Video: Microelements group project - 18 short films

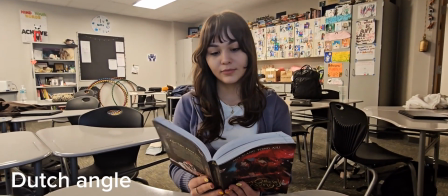A Dutch angle is when the camera is tilted to one side or the other, and it can be disorienting.
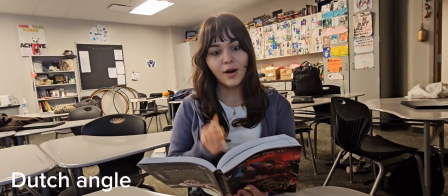There could be frantic on-screen action, or it could signify unraveling or chaos.
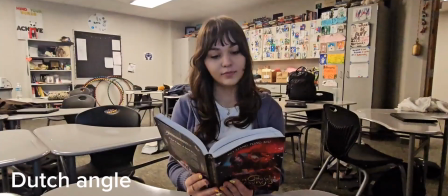And in this, it shows that what she had just read must have been like shocking or disorienting based on the tilting and her reaction.
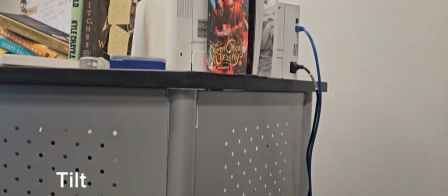A tilt is when something remains static but moves up and down to show the scale of things,
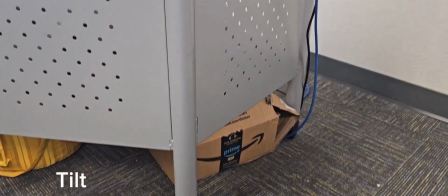and it reveals new information, emphasizes height or power dynamics to the viewer.
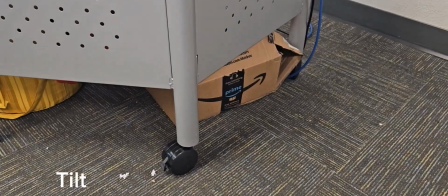The shot reveals new information while also emphasizing the book as if it's advertising or putting it on display.
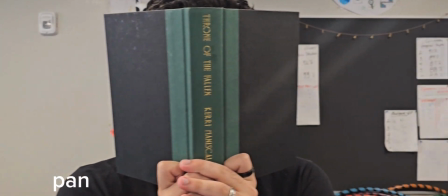A pan is when the camera remains static but moves left to right or vice versa.
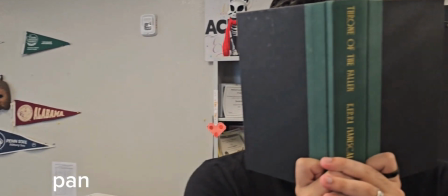And for the viewer, it follows action or reveals a scene or connects subjects.
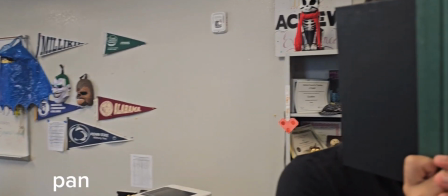In this shot, it reveals the book title, and it gives the reader more information on what he was reading.
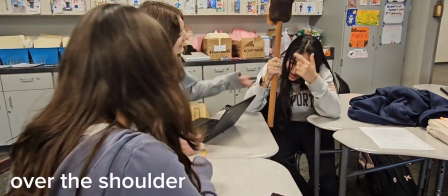An over-the-shoulder shot is when the viewer can look over the shoulder of someone,
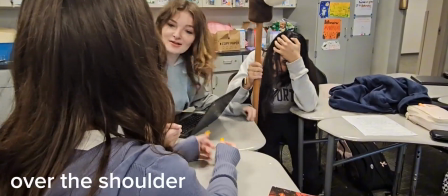while in a conversation is when it's normally used in,
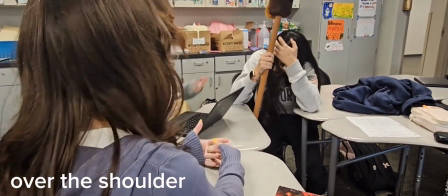and it shows characters' perspective, and it's used in dialogue to create like intimacy and brings the viewer into the conversation,
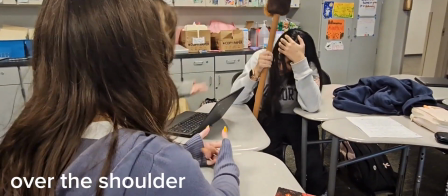makes them more engaged. And in this shot, it puts the viewer into the conversation and shows the friendly dynamic between the three.
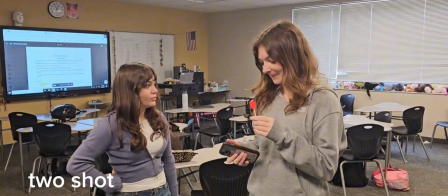A two-shot is when two characters are in a shot at the same time together.
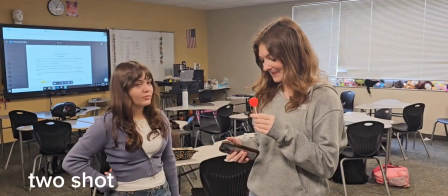It highlights the relationship between two characters, and it also can show connections or tensions, emotional tone, and power dynamic.
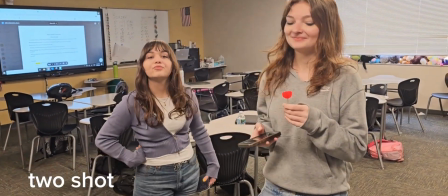In this shot, the two girls can be seen, and the viewer can see emotional tone and their overall body language while together.
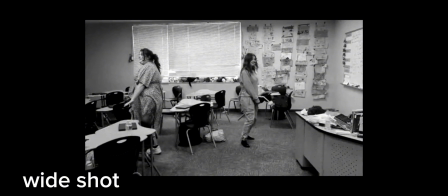What kind of tomfoolery is this? And why is it in a wide shot? What's that? You don't know what a wide shot is? That's alright, it's simple really. Wide shots are meant to capture multiple people with a good view of the surroundings as well.
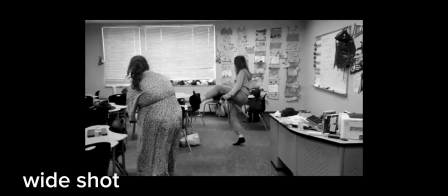This lets the viewer have visual context about how characters relate to their surroundings, which as you can see is just total buffoonery.
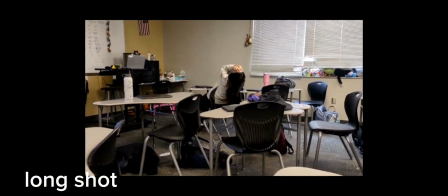Ah, depressed child, we get that you're alone. And the long shot lets us know this. Long shots are done in order to understand a character's emotions to their surroundings to create a feeling of being overwhelmed or tense. For example, the poor child here is small and alone, letting the viewer know they feel sad and insignificant.
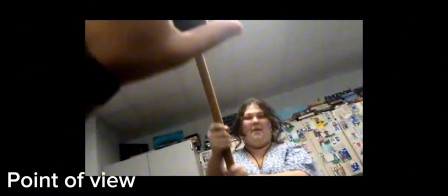Ow! Ow! Ow! Wait a minute, that's not me. This is just a point of view shot.
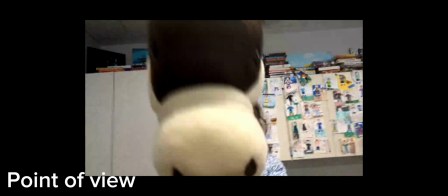Point of view shots are done in clever ways to let the viewer see through the eyes of a character and understand what they are currently going through.
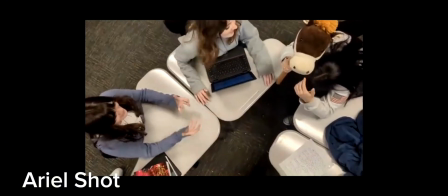An aerial shot can be done to be inclusive of all elements in a shot, or it can also be done to create a sense of emotions such as dread.
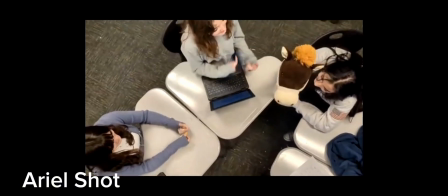In other specific cases, it can also be done to emphasize a character or a specific object in frame.
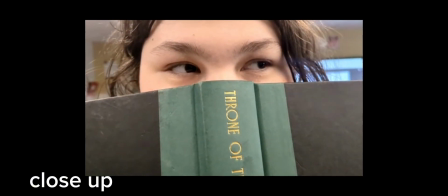A close-up shot can be done to bring the audience in closer to a character or object in frame. This creates strong emotions in an audience such as tension, suspense, and/or anxiety.
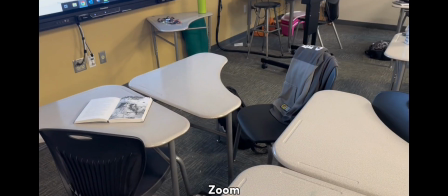This is a zoom. It brings the object closer to the audience by adjusting the camera's lens rather than the camera itself.
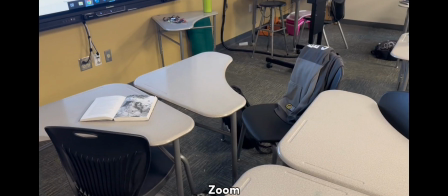This establishes emphasis on the object or character's emotion. In this scene, you can see the camera zoom in on the book, establishing a deeper reason for it being there.
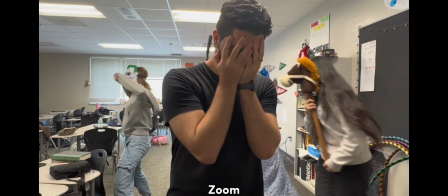This is a mid-shot. This is when the camera shows only the torso hub of a character and a bit of their surroundings.
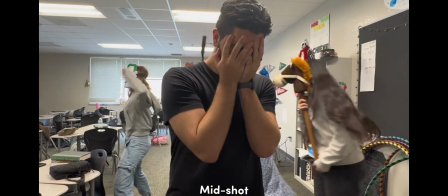This allows the audience to read the body language of the character and where they are. This builds a connection between the two and makes the audience feel closer to the character.
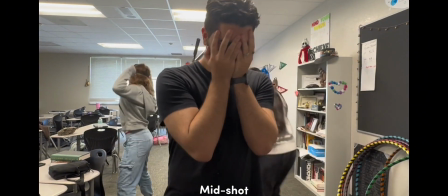In this scene, Albert is crying while some friends mess around in the background, showing that Albert is crying because of the chaos behind him.
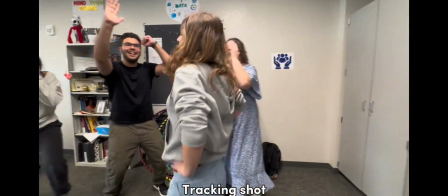This is a tracking shot. This is when a camera follows a character while they move.
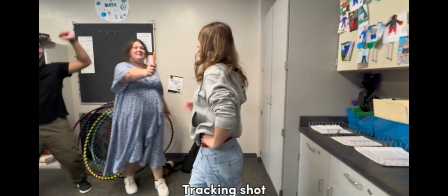This brings a confident, smooth feel to the scene and makes a character being tracked seem like the most important in the room.
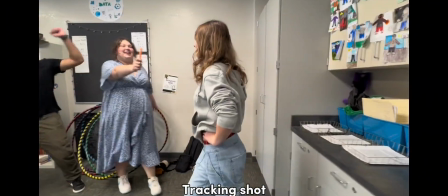In this scene, Crystal walks past her fans with a sassy walk and attitude, showing she's the character the audience should be focusing on.
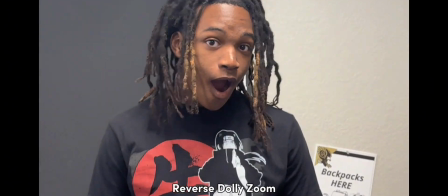This is a reverse dolly zoom. This is when the camera's lens zooms in while the camera physically backs up.